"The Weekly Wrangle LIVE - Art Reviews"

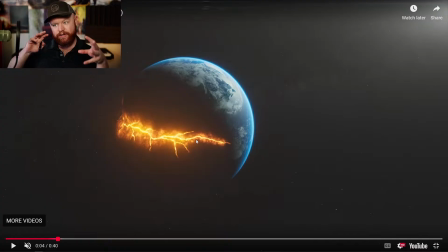Again, I would really try to focus on how can you rethink of this crack that's happening in the earth, and how can you get it so that it cracks and then it has all these details that jet out from there. I think that would make for a really interesting
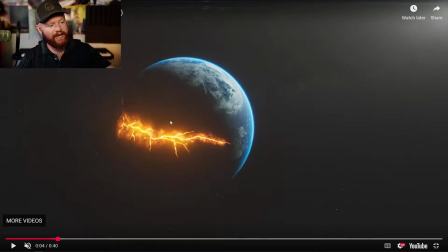way to have a better texture, create more anticipation, and just layer this whole thing a little bit better here towards the beginning.
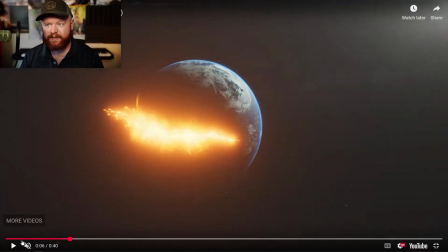So this happens. We have the debris shoot out,
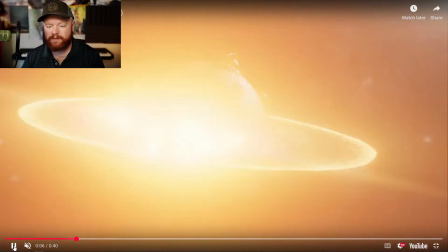and then it explodes, and then we have that shockwave.
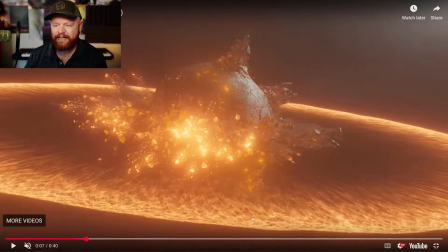Shockwave is really cool. I like these details along here. It's kind of this like net shaped thing, which is nice. And then just looking at all of these debris, and then looking here at the earth, it looks like we lost our textures right there.
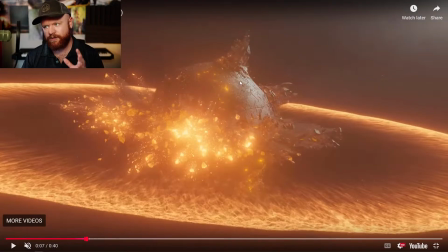It's almost like this is a charred iron ball of some kind.
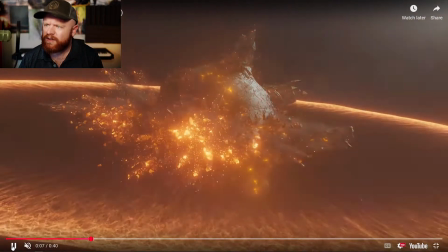And so I do think that right here, it loses a little bit of reality.
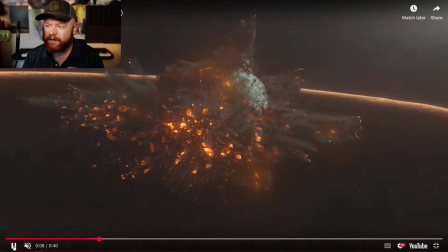And also the camera shake is nice. I just want to point that out right here. But we have that, the debris out here.
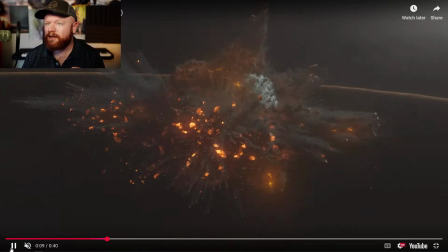It's kind of molten debris. And then it cuts. I do like that cut.
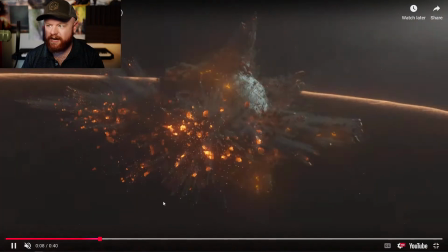It's very dramatic. But it's going to cut before you notice that the earth textures are gone.
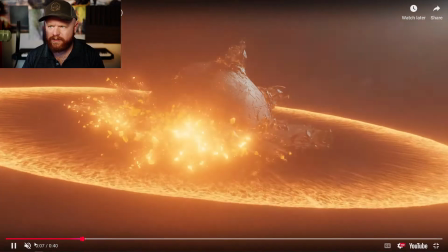I think another thing as well, let me just go forward here a bit, is that we have this black smoke,
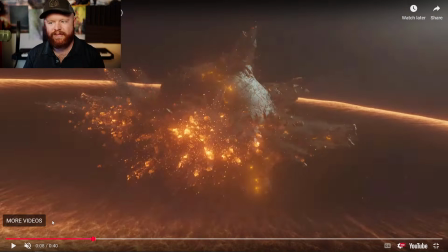but I don't know if it really would be like a black smoke if this was the earth and this was all the ocean water that was going out.
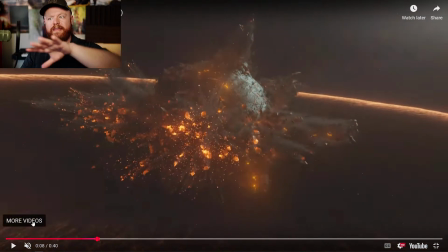So I think that you might want to, or in this case, it might be good to explore different shading options for the smoke. Maybe have something so that the smoke is different colors and you can layer areas where the ocean was versus where the earth was, things like that.
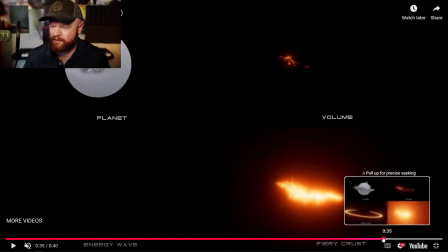But pretty cool. And then let's go to the breakdown and just look at the sim from here.
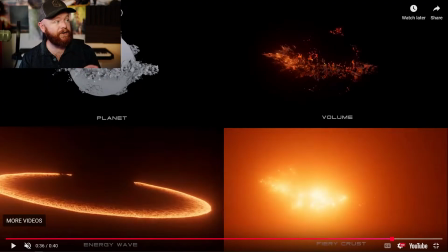Okay, so one of the first things that stands out, and let me just move my screen right there,
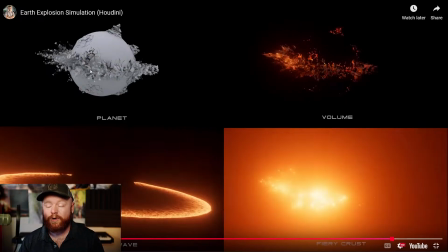is if we look at the VDB section, or we look at not the VDB, look at the RBD section right here, we could see that this uses a Voronoi fracturing, and while that is nice for the small pieces,
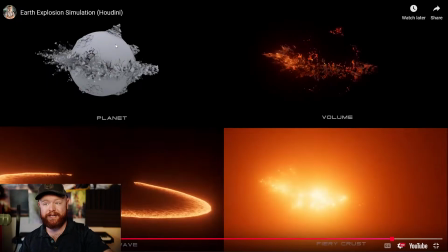I almost never recommend that for larger pieces just because it looks like a Voronoi fracture, if that makes sense. We could see these big old chunks right here, and it just has a hard time preserving the scale properly, I find. Especially with the new MPM stuff, you can get a lot of small,
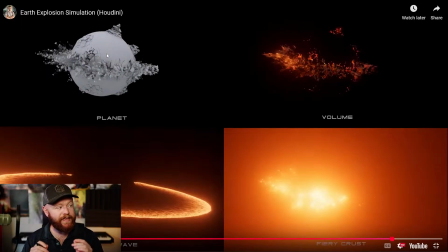detailed scale things in there, and that might be good in this case. Like the more small details can be present in this kind of sim, the bigger the earth is going to feel, and I think the more you're going to capture that scale properly.
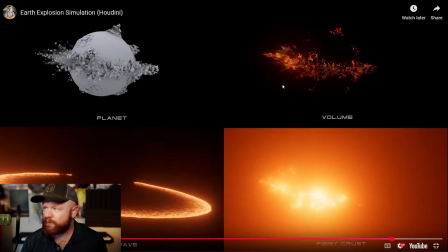But we have that. We have the volume right here, the shockwave, fiery crust.
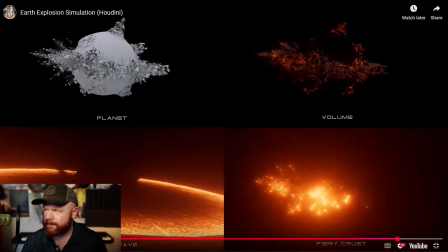Let's go forward a little bit. I do like the emission on that. It adds lots of layering to all of this debris, which is nice. Yeah, and then we have all of that.
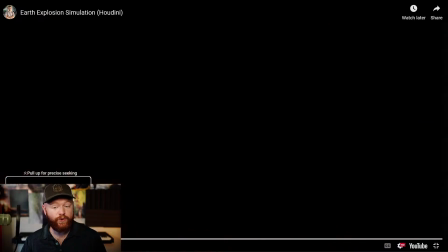So all in all, a really cool project, really dramatic.
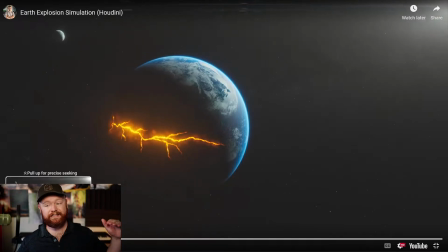I would say the biggest thing that would take this up to the next level is just working on this beginning anticipation moment,
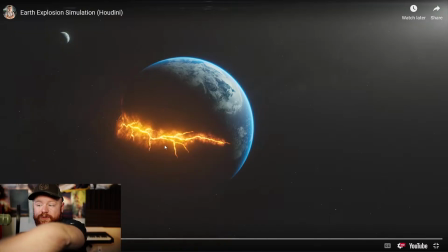trying to add more detail, trying to get away from using this textured noise area in this dented earth. I think there's many different things you can do right here to make it feel large in scale, while at the same time more detailed and have more anticipation.